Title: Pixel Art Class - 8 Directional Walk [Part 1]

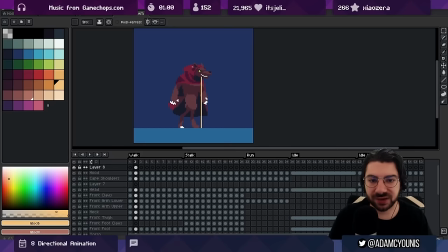[19:15]
So the weight of the character is sort of like coming down this way. It's like moving forward. And if we didn't step any further, we'd sort of tip over and fall. And so a walk is really one leg catching you from falling after the other only after it's so far
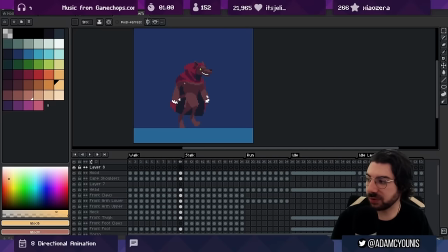[19:35]
back that it can no longer support the body right because the weights the weights over here so if you think about it this isn't stable anymore now it's time for the next leg to catch the body and it does so it's just a series
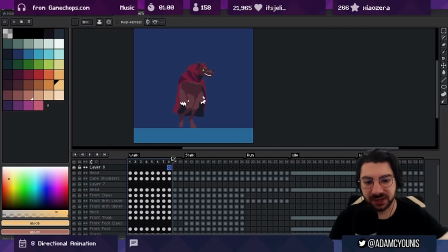[19:50]
of you know each leg stepping in to catch the body taking the weight on and then Pulling back behind the body for the next foot to to catch that weight and at all times There's a contact with the ground same thing here.
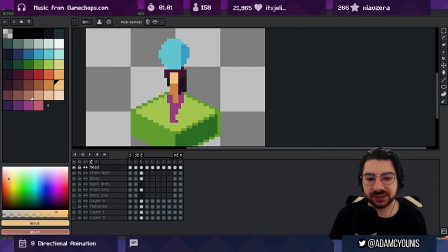[20:03]
We're going to do this in six frames. We're going to try to emphasize Two things is really important again.
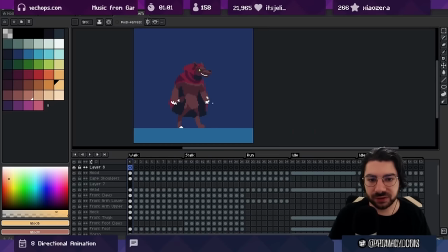[20:08]
We'll come back to this for a sec with walking we can take like any frames any slices of time and attribute frames to them Right,
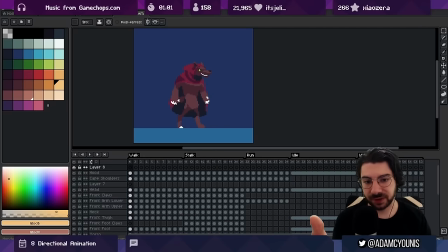[20:20]
like I'm choosing to show this frame and this frame and this frame But I could show the the frames that were between those three so like between this and this We could have had a frame or between this and this we could have had a frame Why do we choose the ones that we choose?
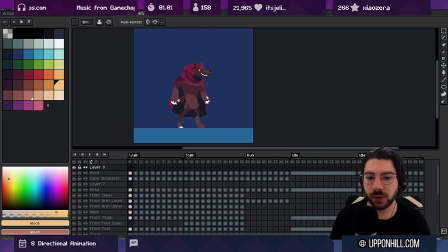[20:34]
Well, it's kind of arbitrary, but think of it like photography, right? You can have a good walk animation that's made up of bad frames and it might look a little awkward The difference between a good and a bad frame comes down to visual communication So in this case, do we see this exchange?
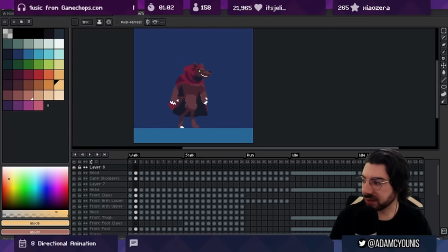[20:52]
So that we know that this leg at the back as it passes over becomes this leg at the front being able to Track the motion with our eyes is really really important and it's more important for a run
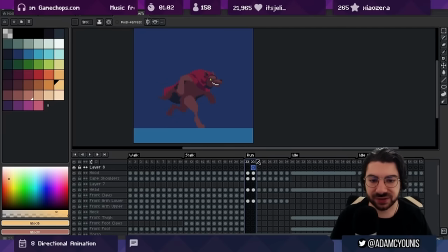[21:05]
And we can use color to differentiate but imagine if we didn't have this crossover frame Where we could see between this frame, you know this in front and this in back and this frame if If you just showed these legs like this and then straight after the legs like this You would never
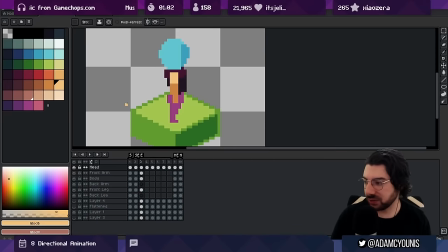[21:22]
see the foot planting on the ground So we want to make sure in our walk animation we're capturing that too I might not have this frame where we're you know dead flat on the ground If you need to have one of these frames be the idle frame then you could probably get away with this one but if we use this flat frame here
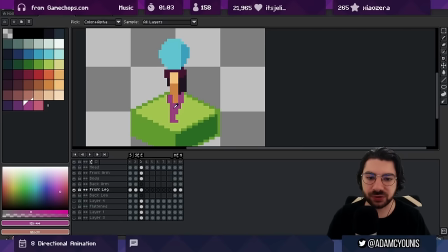[21:38]
Doesn't convey a lot of energy and it's also an extreme in terms of the frames So like there'll be the foot down the foot back the foot forward. That's three frames If we go between those two, that's five, but we've got a six frame animation So instead I would take this and I'll distribute it into one that's slightly behind and one slightly in front
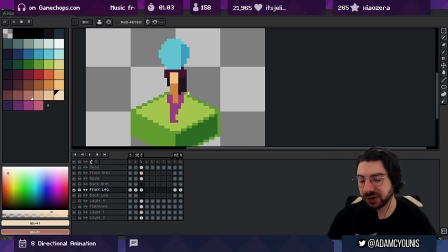[21:59]
And that way we'll have three frames dedicated to it being in front three frames dedicated to it being a back That's six.
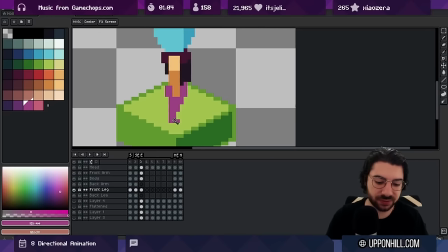[22:05]
So I'll actually just animate the feet here. We'll go feet First frame. I want the foot kind of a little bit further back here we're kind of trailing a little bit behind and then next frame let's keep the body for all of these so
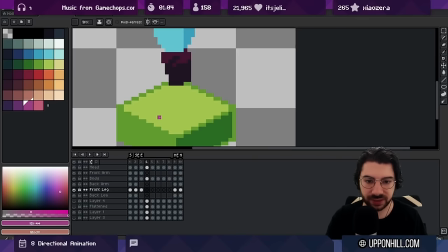[22:24]
next frame this foot's gonna be like at its like most extended position as far back as it can go this is like the foot's maybe pointed down maybe
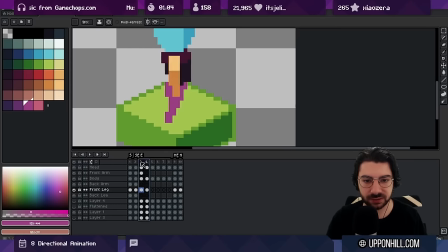[22:40]
the legs coming back a little bit here and we're sort of like Yeah, we're like as extended as we can be we're just about to exchange and the next frame the foot's off the ground So it's like bent and then we've got this kind of thing going on So just exaggerate that here.
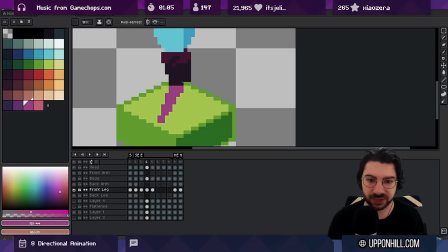[23:00]
This is kind of almost more symbolic than it is Representational like we'll come back and make this work later but We're also going to now go forward So it's like the first frame of the forward frames were sort of like crossing over the leg is bent Maybe this is like a little too dramatic. Maybe it should be more like lower
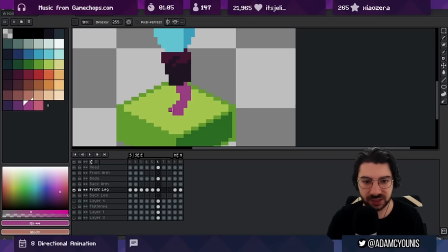[23:23]
Yeah So we're sort of just more skidding along the ground rather than like lifting our leg right up Yep And then Next foot is we're like on the ground.
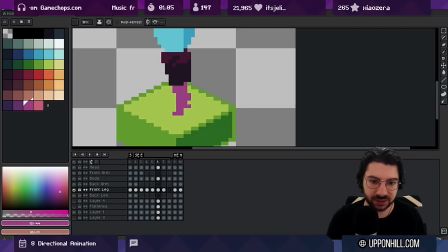[23:36]
We've just got our heel down. We're sort of like have one foot up and heel down and then the next one will be just in front so we did just behind now we're gonna do just in front okay now this is gonna look pretty terrible but
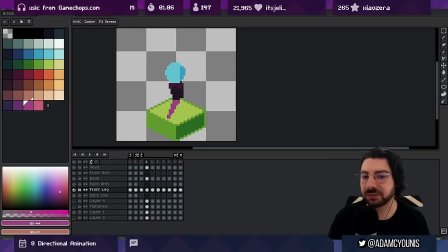[23:57]
at least we have something to start right it has to look bad for it looks good oh so what
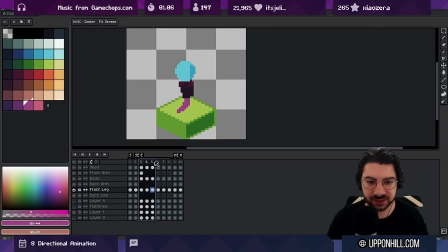[24:05]
I'm gonna do is just try to make sure that we have a good sense of persistence of where the ground is so is the foot along these frames moving consistently and is the ground in the same spot right like is this line where the foot
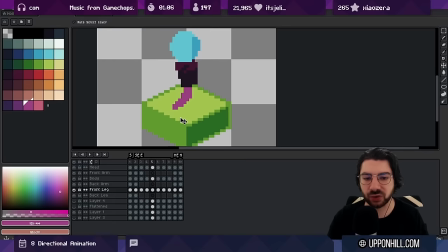[24:23]
is touching the ground is that persistent the whole time and you could even draw that on here if you want but in this case I'm happy to just wing it
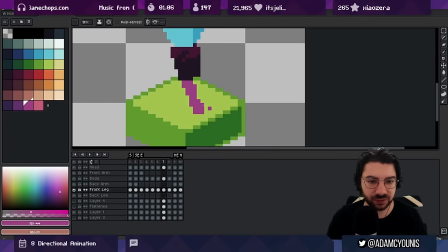[24:31]
so I'm gonna say this frame probably needs to be a little further forward you want to see a bit more of an extension because from here to here we want to see that this like we've moved some some distance and I might even say maybe for these two frames that we could go
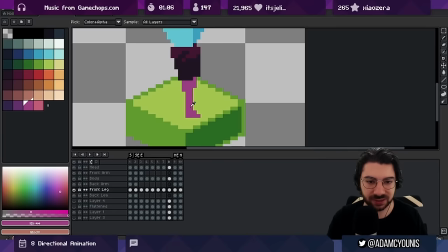[24:48]
a little bit more simple so this here and this here can actually be a little more centered they don't have to be quite as this to this yeah this this this yeah and then this could be kind of more heels down okay
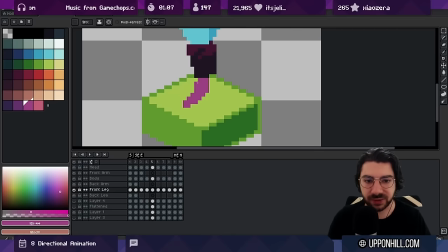[25:08]
as I'm working on this it's kind of occurring to me that The amount of space that we're covering in this setup is
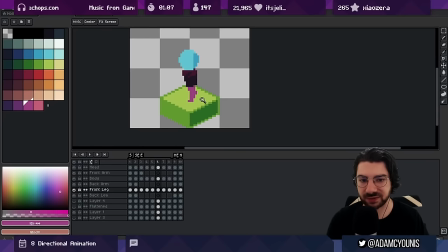[25:14]
not really gonna get us across an entire tile in one set of steps So I'm gonna try to be dramatic with it because otherwise
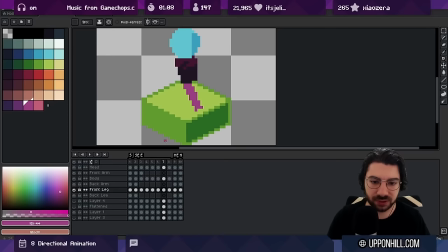[25:21]
Every step will be like a baby step. I'm gonna fight the temptation to have it be Nice and on model and I'm gonna actually let the legs be a little bit more dramatic I'm gonna let them go a little further and overextend and stretch a little bit.
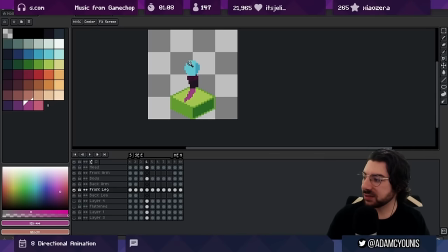[25:35]
Yeah, I would say like this This is not far enough. It needs to be like further even
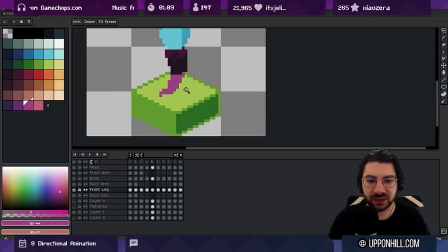[25:39]
We want the the distance between the frames to be consistent if you think about it How fast is the foot moving so from here to here we move like three or four pixels we move like no pixels Then we move like six pixels. So this one should probably be more further back
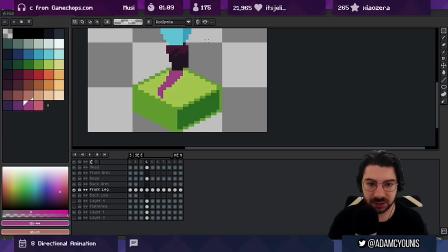[25:55]
So like here to here to here still could be maybe one more
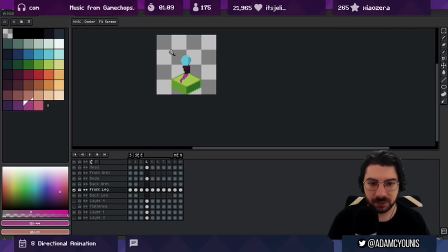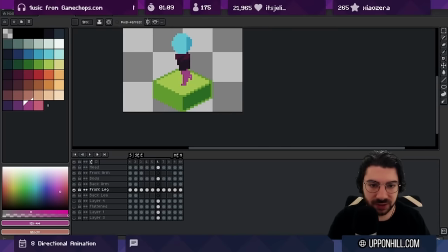[26:07]
Here we could probably bring the knee a lot further forward
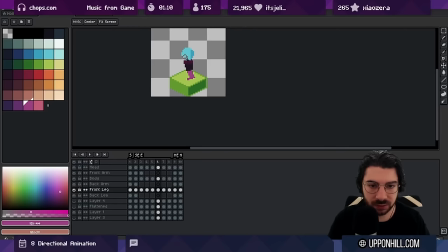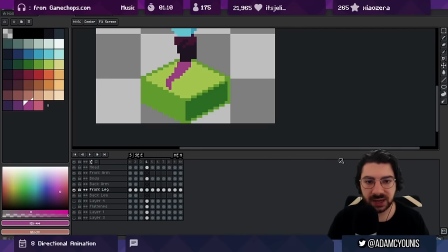[26:17]
Bring this down a little and This goes for every part right every joint needs to be consistent too. So if we look at the thigh This this like knee point here draw it like here You can actually see that the thigh is not moving consistently, right?
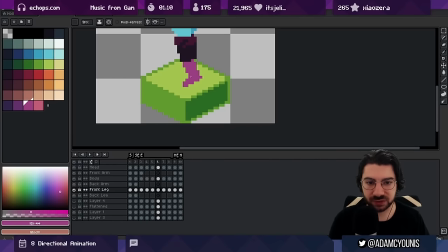[26:33]
Look at how much we move on between these two frames versus these two frames So there should be some pendulum motion so it does slow down as it reaches the full extension, but it needs to be a bit further So either it goes further forward or it moves less far on the previous frame
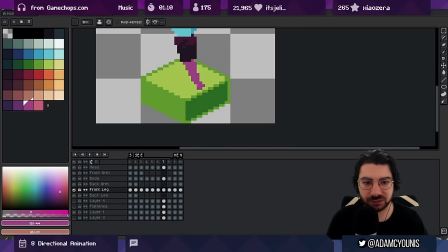[26:52]
And I think in this case because we were saying we want it to be more dramatic a little further forwards fine
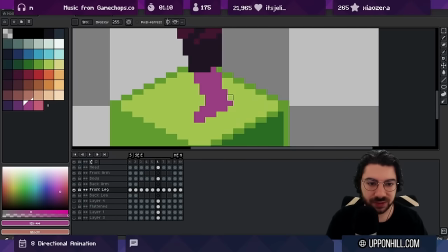[26:58]
Mmm, I think it's still probably could be a little less dramatic on the previous
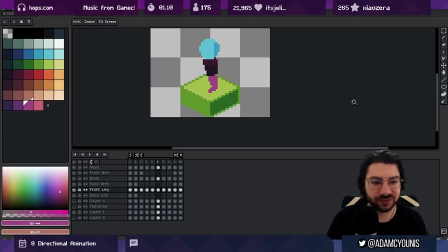[27:08]
And it could still be Way more extended on this last one.
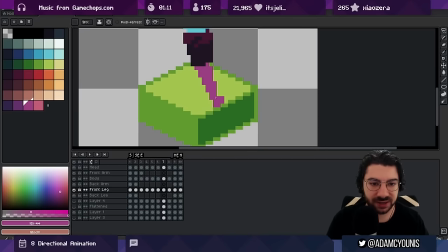[27:11]
I think I think we're we're under selling it yet again so let's go like Even like if we just look at the angles here, this is almost Perfectly diagonal. So let's just match that on this side